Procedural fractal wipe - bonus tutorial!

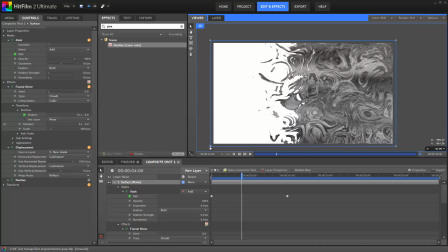250s
But if we add on, actually I'm just going to zoom that up a bit so that we get rid of those white edges around the edge.
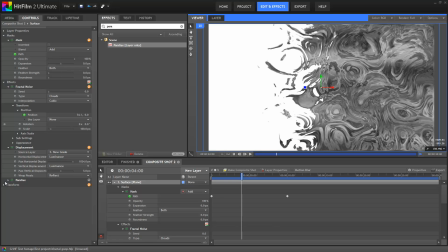256s
And then if we add some 3D lights, we're going to start seeing some very interesting effects. Parallax always works best if you have some 3D lights to react off of it.
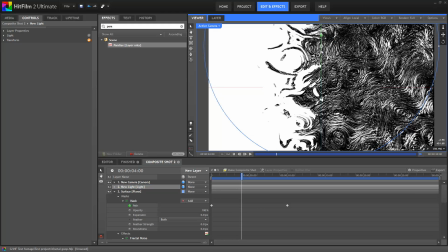265s
Parallax, as you might have seen from one of our recent tutorials, turns any 2D layer into a kind of 3D surface. So you can see here as I move this 3D light around, it's creating shadowing and kind of shading on it that makes it look like a 3D textured surface.
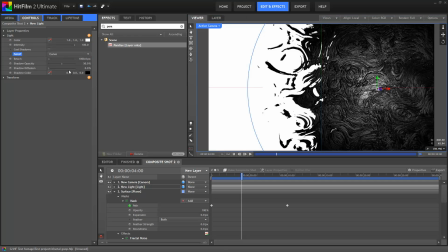280s
I'm going to change this light to have a curved falloff. That means that the light emanates out but then gradually loses its power the further away from the light source.
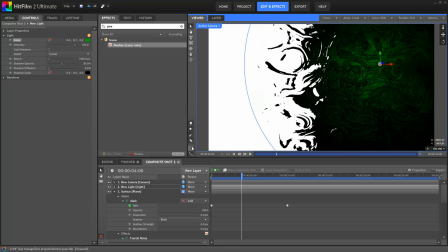291s
Okay, and we can just position this. Obviously, depending on how you set up these lights will vastly change the appearance of the surface that you're dealing with. I'm just going to create a few duplicates of this. You can see you can brighten it up or maybe change the color to something else.
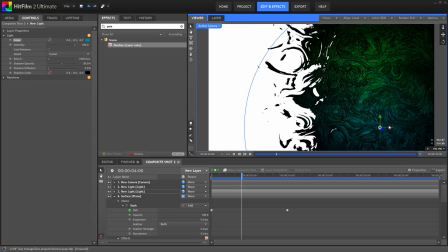306s
I'll go for a blue, maybe move that down a bit. It's really interesting the way you can work with 3D lights to kind of paint particular colors onto a layer like this.
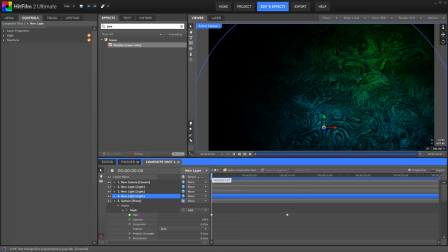314s
This is a trick that also works really nicely with the atomic particles effect. Rather than using, say, a gradient to add colors, you can actually use 3D lights so that the Z distance will also have an effect on that appearance.
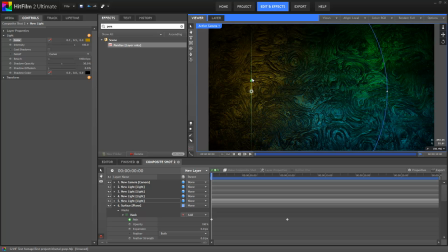330s
Okay, let's go for something a bit more yellowy over here. Just move it up. So you have a play with that and go for whatever you think looks nice. Okay, that looks like a far more interesting effect. Kind of like surface of an insect, perhaps.
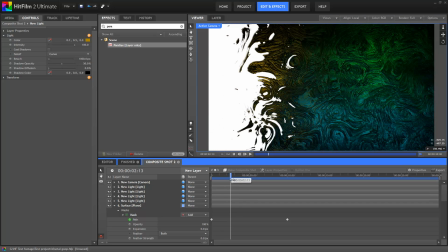345s
I don't know. If you think of something useful to use this for, then let me know. I just thought it looked kind of cool.
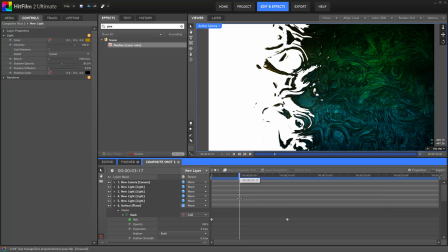350s
Okay, so that's kind of the core of the effect, but you can now add on a few additional effects to just make it look a little bit more natural. Yeah, as natural as a weird effect like this can actually look. So let's go for light wrap. This is something that you might normally use if you're compositing, say, a green screen layer onto a background.
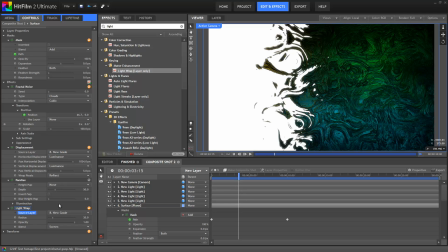368s
But in this particular case, because we're compositing onto a white background, we want some of that white to bleed around the edge of our foreground. So again, we'll just select that new grade layer as we did before. Then we can just adjust this to give it a slightly bloomed out edge around the disintegrating elements.
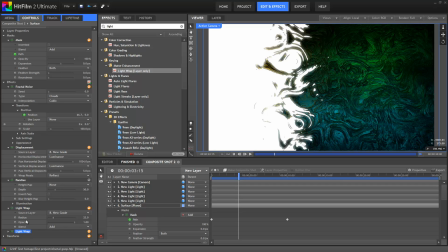386s
If we toggle that on and off, you can see the difference that's making. I'm actually going to duplicate it and then create an alternate version with a much bigger radius. So that kind of just makes it look a bit more like the light is blooming out.
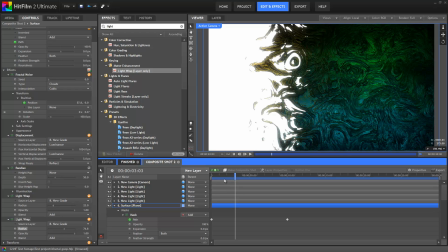397s
You can see as it comes in, you just get a more natural edge there, as if it's something you might have captured in camera with a particular exposure setting.
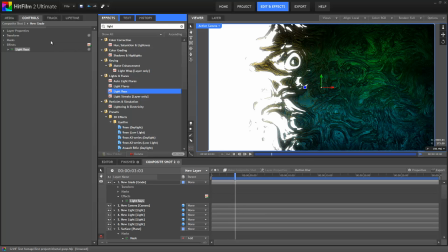408s
Okay, on top of that, we're now going to take the light rays effect and apply that onto a grade layer above everything else.
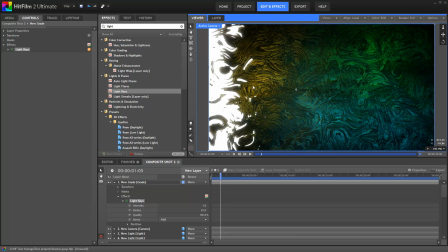414s
Light rays is a particular favorite of mine, and that it can make it look like lighting is interacting with the CG element in a more convincing manner.
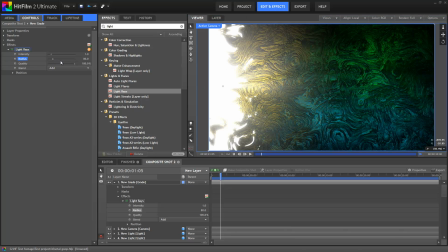422s
So I'm just going to stick it over to the left here, ramp up the radius a little bit so we can see it interacting with all the shapes there.
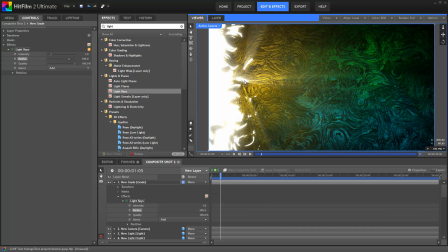428s
And then as that mask does the reveal, you're going to have these light shafts kind of interacting a little bit more there. So you end up with something a little bit like this. And again, the position of that light ray is going to make a big difference to the overall effect.
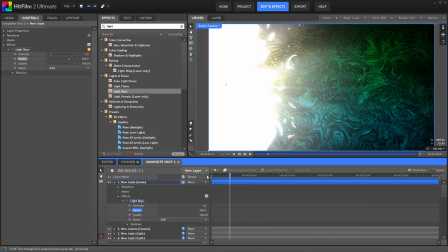447s
But really, all these additional effects that I'm putting on here are just to make it look a little bit like what you would expect if this was something you'd actually shot with a real camera.
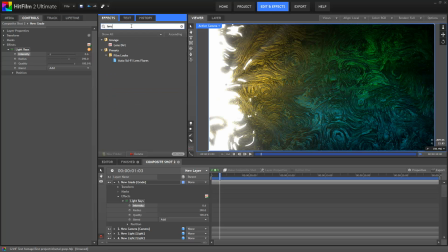455s
Okay, I'm mostly happy with that, I think. And then I'm just going to put lens dirt on, because as you've probably seen from some of my videos, I tend to put lens dirt on pretty much everything. But in a case of a fully CG shot like this, lens dirt does actually give it a much more natural kind of feeling.
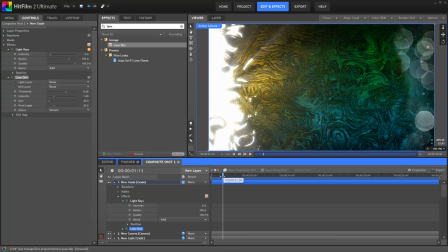469s
So you can see that as the light peels across the image, you get this blooming out in the lens.
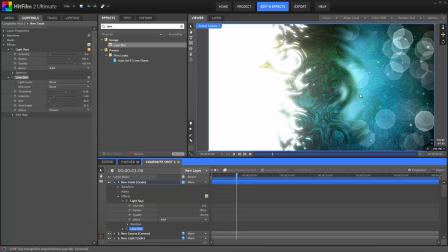474s
The shape here in the middle is a little too obvious, so let's just increase a couple of settings here. Mostly the blur, just to kind of flatten out the shape, so you can't pick out the specifics in the detail too much, but you just get this general blooming and kind of in-lens reflection going on.
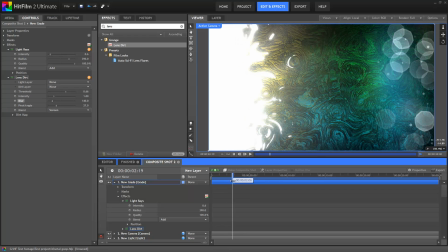491s
And there you go, you can kind of see that as the light moves across, it's blooming out the image and looks like a nice dirty lens.